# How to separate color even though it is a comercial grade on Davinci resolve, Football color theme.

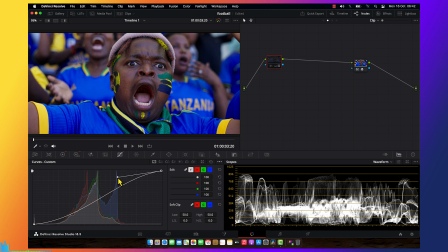[16:14]
You see, okay, this is before, this is after that. Then I'm going to make another node, maybe to control my white balance, because the picture is a bit of magenta.
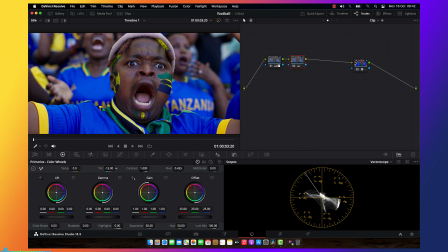[16:28]
So I'm going to push it around here and crank it to the warm side to help getting a skin tone. And then what I'm going to do is I'm going to
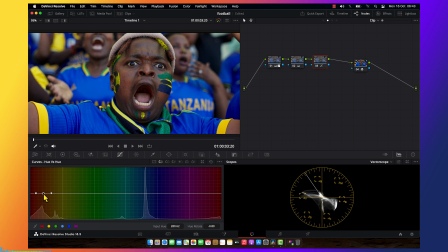[16:46]
qualify, fix the skin like this part, just like that. Now we got in our range perfectly. So next is qualifications things, like I'm going to qualify this picture.
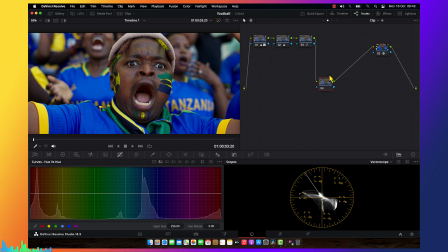[17:04]
I'm going to push them until we get a separation, and this is how commercial grade exactly has to be done. Okay, I'm going to select the skin like this.
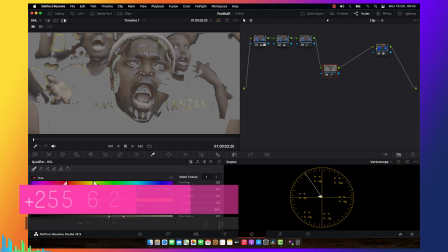[17:15]
I'm going to reduce it because I don't want all that stuff to be touched, especially the yellow thing.
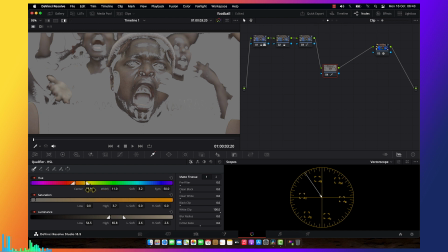[17:22]
I only want to be affected bluish, orangey. So I'm going to clean. This is the simple way you have to do. No, you don't have to do like I just did right over there.
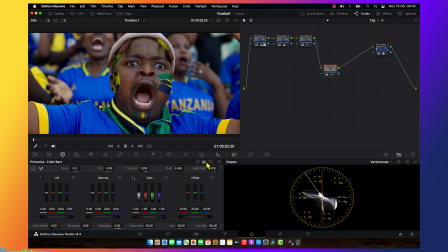[17:39]
So that is another part of color grading, which is easy for you to understand it when you got a masterclass. Okay, I'm going to bring down my blue until we get yellow tone, and then rise up my
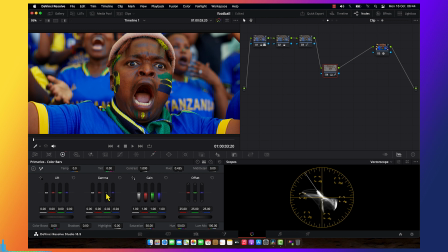[18:02]
gamma just slightly, like over here, to get that orange stuff. And then I'm going to bring down the gamma again because this is black people, so they have to be a bit darker.
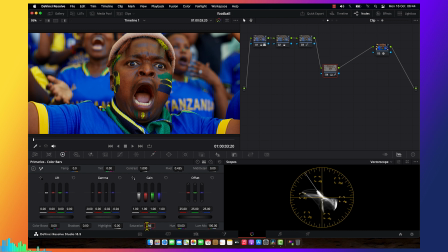[18:17]
And then I'm going to reduce a bit of a saturation somewhere on that to neutralize the picture. You see before, you see after, do too much. And also I'm going to drag this a bit, not too much, somewhere around here.
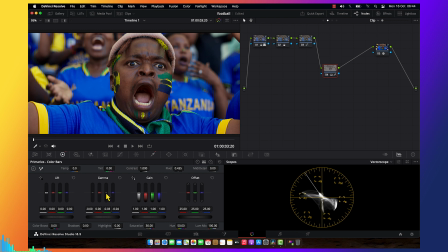[18:37]
This is very nice chocolate skin tone. Hope you guys love it. And then I'm going to make a period node to pop out the blue. So I'm going to pop up the blue like this.
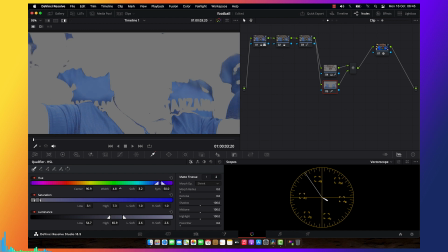[18:56]
I'm going to widen these things to get the bluish. And then let me pop out this blue.
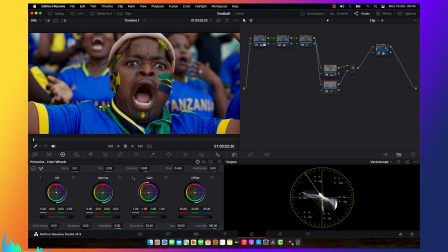[19:08]
I really want a pure blue, so I'm going to push it somewhere around here. You see the separation starting up here. You see the picture starting to have a bit depth. And then I'm going to make another period node.
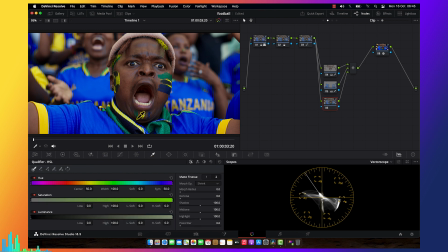[19:28]
I'm going to qualify yellow.
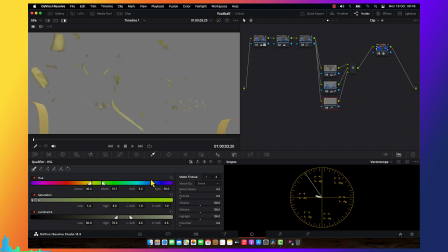[19:36]
Then I'm going to open like this. I'm going to denoise.
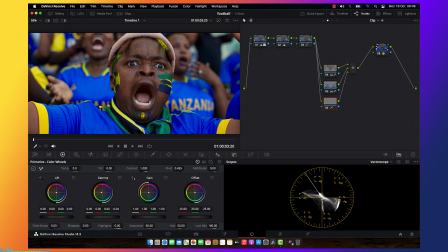[19:43]
I'm going to push the yellow. You see the picture starting separating. And then I'm going I'm gonna make another note, which is I'm going to touch the green
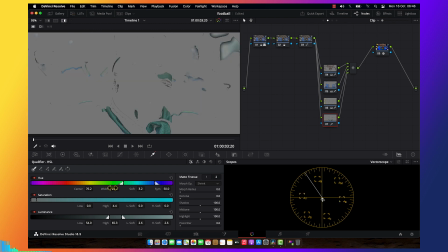[20:00]
just like this, and then I'm going to open this thing a bit. It's touching our blue, but don't worry about it,
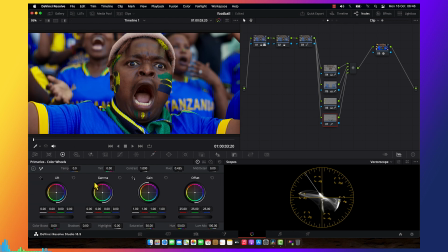[20:11]
because I'm only going to do it just slightly, not too much. So I'm going to push our green into this spot.